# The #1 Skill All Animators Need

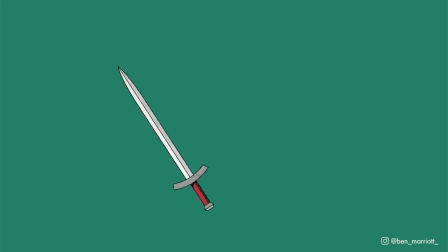0s
I'm going to show you the one technique that improved my animation the most once I understood its potential.
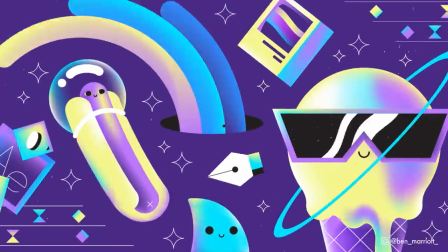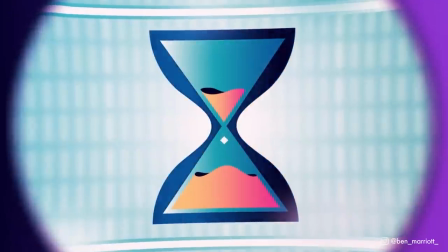13s
This video is a tiny standalone section from my advanced animation course that I've just released called Master Motion Design.
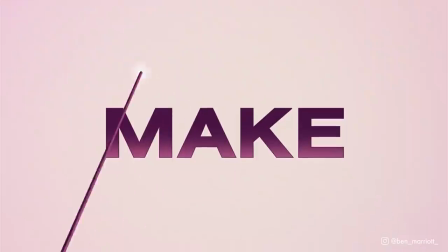20s
In this course I've packaged everything I know about improving your motion design skills to tell better stories and work more efficiently in After Effects.
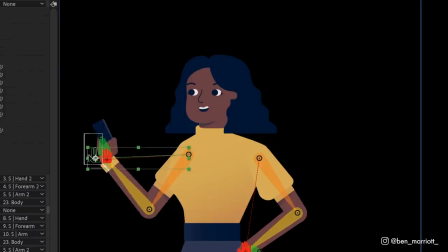29s
To celebrate the launch, if you enroll before the end of September,
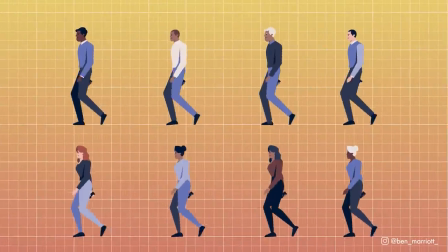31s
I'm giving away a load of one-time only bonuses that include personal feedback from motion gurus that I've enlisted to help three of the best in the industry,
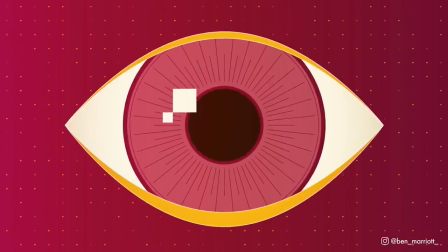40s
Evan Abrams, Jake Barlett, and Moni Larissa. I'm also giving away one enrolment with all of the bonuses to one lucky subscriber.
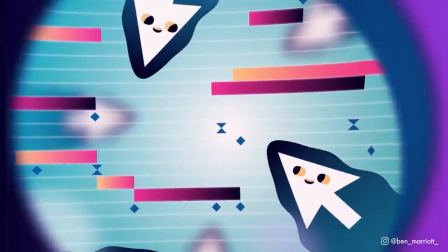48s
I'll share details on how to enter later in the video.
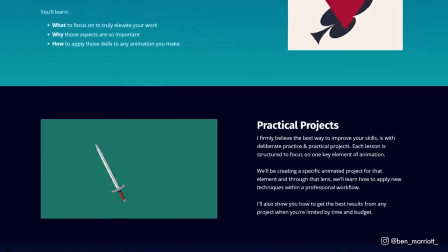51s
If you want to know more about the course, visit my website, there's a link in the description, or watch the live stream that I just did answering all of your questions.
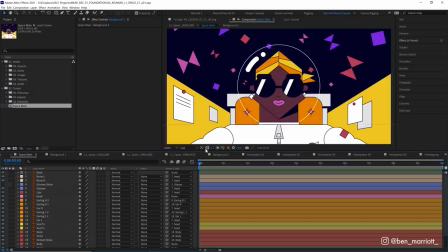59s
On with the video. Okay, so understanding this skill was what really allowed me to take my motion design to the next level when I was struggling on a plateau, and that skill is anticipation. Anticipation is one of the 12 principles of animation.
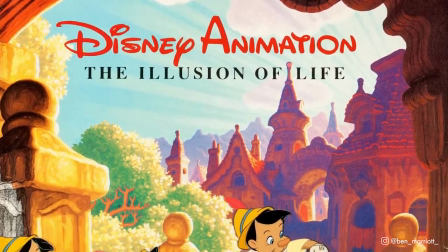74s
Now the 12 principles are a set of ideas or rules for good animation laid out in this book,
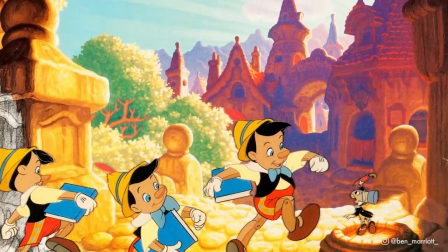79s
The Illusion of Life by Frank Thomas and Ollie Johnston, who were key animators at Disney during its rise in the early 20th century,
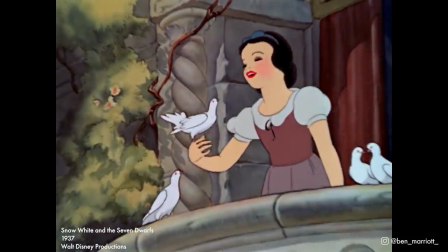86s
with movies like Snow White and Pinocchio. And these principles are what the Disney animation team discovered would lead to the most realistic and engaging animation.
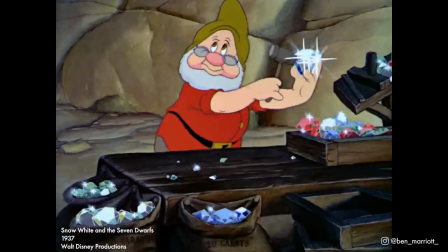94s
At this point, no one had really done animation like that before, so they had to figure out all this stuff from scratch.
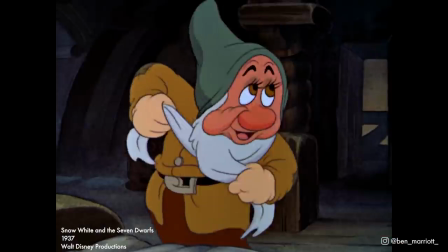99s
At first, I kind of dismissed them because when I first discovered them,
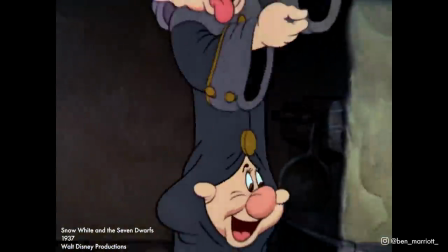102s
I wasn't doing cell animated characters and figured they weren't really relevant to moving keyframes around in After Effects.
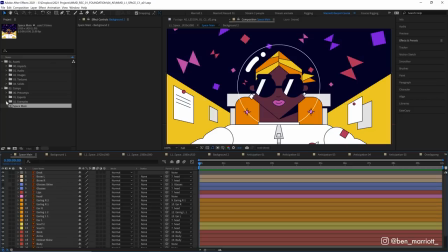108s
But I was wrong. And the most important, I think, is anticipation. Now, I've got some examples in here for all of the 12 principles of animation, and we will get to cover all of these later at the end of this lesson.
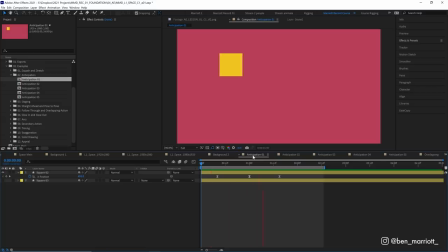119s
Anticipation is essentially a smaller motion that precedes a larger motion. Here our square is moving from left to right, but first it makes a little move to the left. And in doing that, it's leading us to expect the movement to the right by building up that energy. Almost all motion in nature is preceded by a moment of anticipation. Imagine if you were to throw a ball.
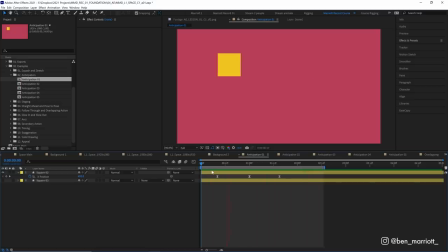138s
You wouldn't just have the ball in your hand, move your hand forward, and then release it. You'd look a bit like a robot doing that. You'd wind your hand back, moving it maybe behind your head, and then throw it forward. And the more you drew your arm back at the start, the further you're going to throw it.
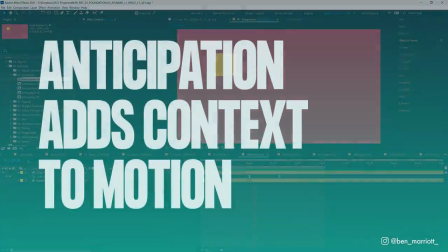152s
You're starting by moving in the opposite direction. Anticipation really adds context to the motion.
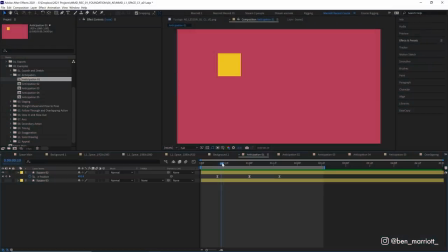157s
It tells the audience how much energy and how much effort went into that. We can just know that if we add a little motion in the opposite direction before our main motion, it looks much more natural. And most of the time, more interesting motion leads to more engaging scenes. In our square example, this is about as removed from reality as we can get.
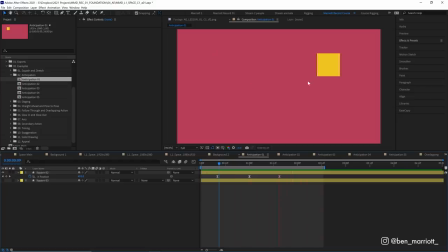173s
There's no reason why a square moving across the screen would need to build up energy and prepare for emotion. And it's just a square living in an abstract world in this sort of crimson void. If it needs to get from here to here, we can just have it move straight there, as logically as possible from A to B. And there are many times where just animating between two positions really simply might be the best way to do it.
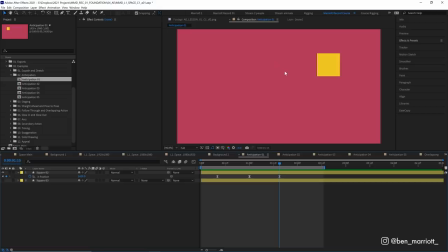192s
If you were animating some element of machinery that's super precise, that would be a good example. But most of the time, the purpose of animation is to entertain. Even if we're making an explainer that's meant to educate, if a client just wanted to educate someone, their company would have sent out a work document, and more than likely, no one would read it.
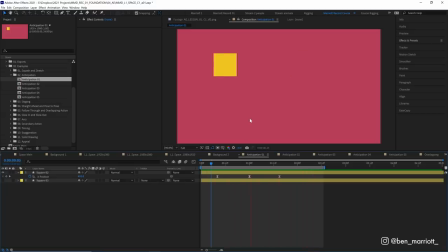210s
The fundamental reason why animation is used the majority of the time is that companies need an audience to be engaged, become entertained with the content so that they actually absorb the information, even if that's really dry, boring company financial statistics. That's why the book these principles are from is called The Illusion of Life.
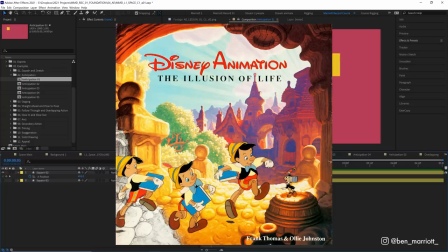228s
They were trying to make pencil and ink drawings feel like real characters to the audience, creating life where there was none.
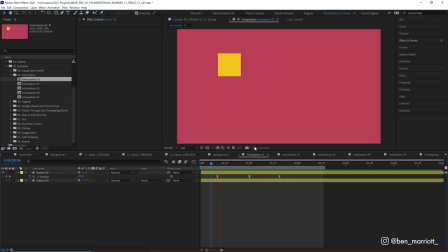234s
And this might be why some artists and animators develop god complexes, but we're not really here to discuss that. But these small changes can lead to really interesting results. If we can make a square move in a realistic way, our audience is more engaged. They're happy to watch it.
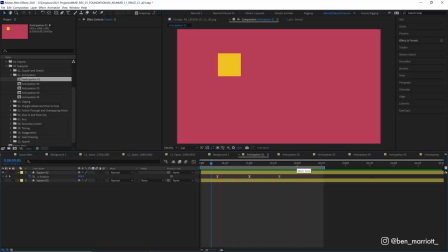248s
They'll be more likely to buy the client's products. The clients are happier and therefore we can increase our rates and we're happier and we're likely going to enjoy the process more and be prouder with our work. So that's why we're making something look natural in the first place. The anticipation of your motion in a lot of cases is way more important than the actual motion between the two points.
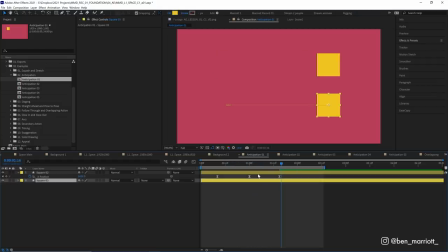265s
And I'm going to show you just how powerful it can be with an extreme example. In the second square that we've got here, let me turn off our first one so we can concentrate on this. I'm just going to use three frames. Now these three frames are hold key frames so there will be no motion in between them It's just going to snap between the points now The first
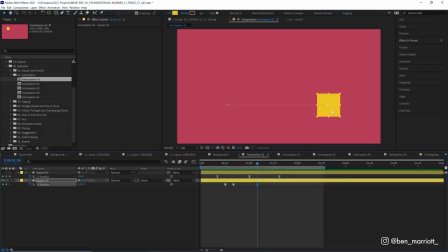282s
key frame is the start position and the end one is the end position So really we've got one frame in the middle to communicate the motion between these two points And where do we put that position here to communicate the motion from left to right? We put it slightly left to the starting position now surely that won't communicate the motion from left to right, but let's take a look
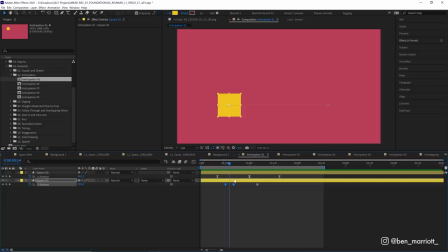301s
now these two positions are four frames apart so it's playing back at essentially six frames a second at its fastest point but in just three frames we were able to communicate a believable motion but we're communicating more nuance to that motion there's tension we can feel it drawing back almost as if being shot
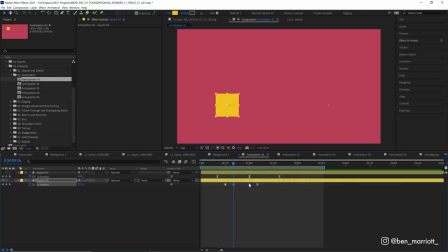318s
like a slingshot it's interesting to look at and in just three frames if we're to take this middle keyframe and put that somewhere between the left and the right position, how boring does that look? If we move it back, we can see it is much more interesting. It's got anticipation and it looks natural.
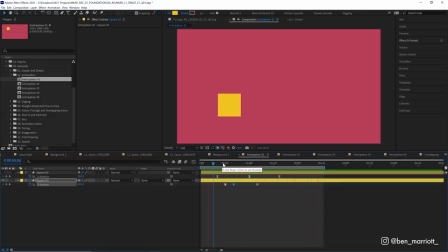334s
And I want to show this example because I really like using limited keyframes and poses, especially when you start to build your animation. Because if you can make your scene work with just a few frames and just a limited amount of animation, if you can make that work, you're set. Everything else is just icing on the cake. And we're going to explain that more in detail in the next lessons.
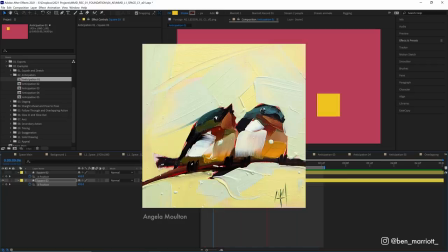353s
To me, this is similar to how Now, our work can be really engaging when they use as minimal brushstrokes as possible.
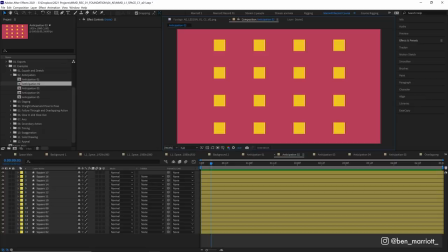360s
Anticipation is also a really great tool to direct our audience's attention. By moving one element, we can draw our viewer's eyes right to where we want it. And this is called eye tracing, and it's an important thing to keep in mind because it's better if we're controlling where the viewer is looking.
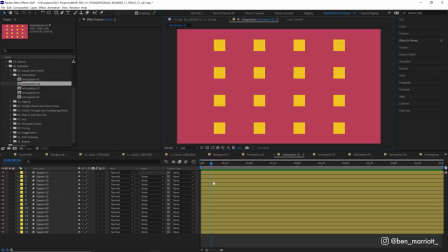374s
And that's something you should always be aware of. That way we have a firmer grasp on the pace and the flow of the animation and ultimately the experience of the viewer. So in this example, we've got lots of squares. If you're watching this, you don't know exactly where to look. Now, one of these squares is going to move. See if you can spot it.
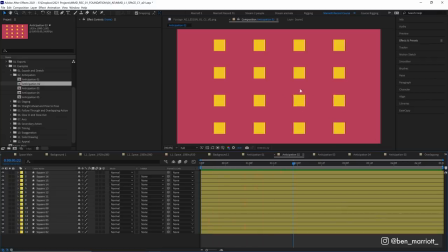391s
Okay, so as soon as something moves, in this case, our square over here, we look at that moving area. Now, there's no anticipation. So unless your eyes were on this specific point or near this area, you wouldn't expect that motion and you might miss the start of it. I'm going to show that animation, but this time with a bit of anticipation. And it's on a different square. So try to think about what your eyes are doing when you watch this one.
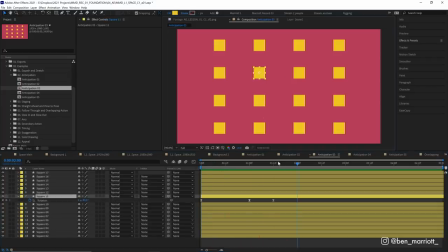412s
so now we have this square moving with a little bit of anticipation and with that anticipation added our eyes are immediately drawn to that and we get to experience that full motion of it rotating we're not darting our eyes around to try to figure out what's going on and the animator here it's
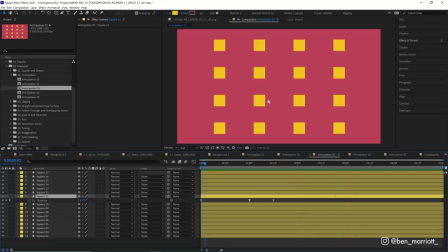428s
me is directing you telling you exactly where i want your eyes to be we've got their attention anticipation
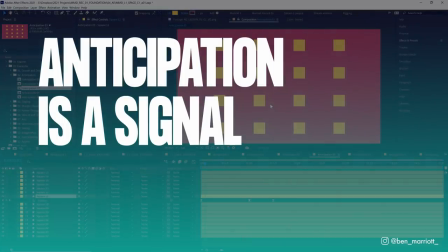434s
is a signal something that says hey look over here something is about to happen and you don't want to miss out on it.
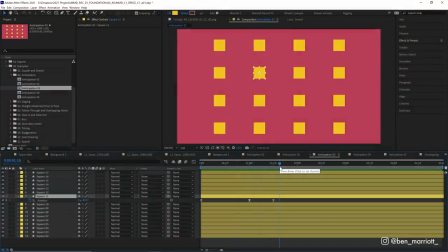440s
And this doesn't have to be tricky. You don't have to spend all day in the graph editor trying to make this look good. Let's have a look at what the motion curve looks like in the graph editor for this motion.
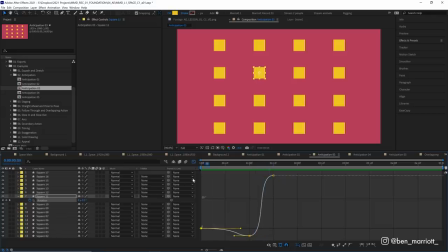448s
For our main rotation, we're just easing out of this position and easing into the final position. And then at the start, we're just easing in to a rotation slightly to the left as well.
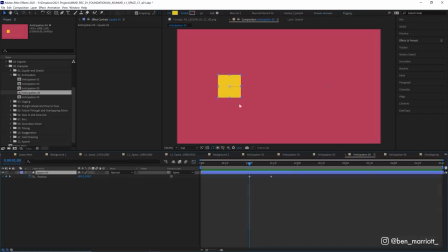456s
Nothing too fancy here. So how do we go about adding anticipation? On this squares position, we've got two key frames, its start and its end point. And we've got a rough time we want to take it to get there.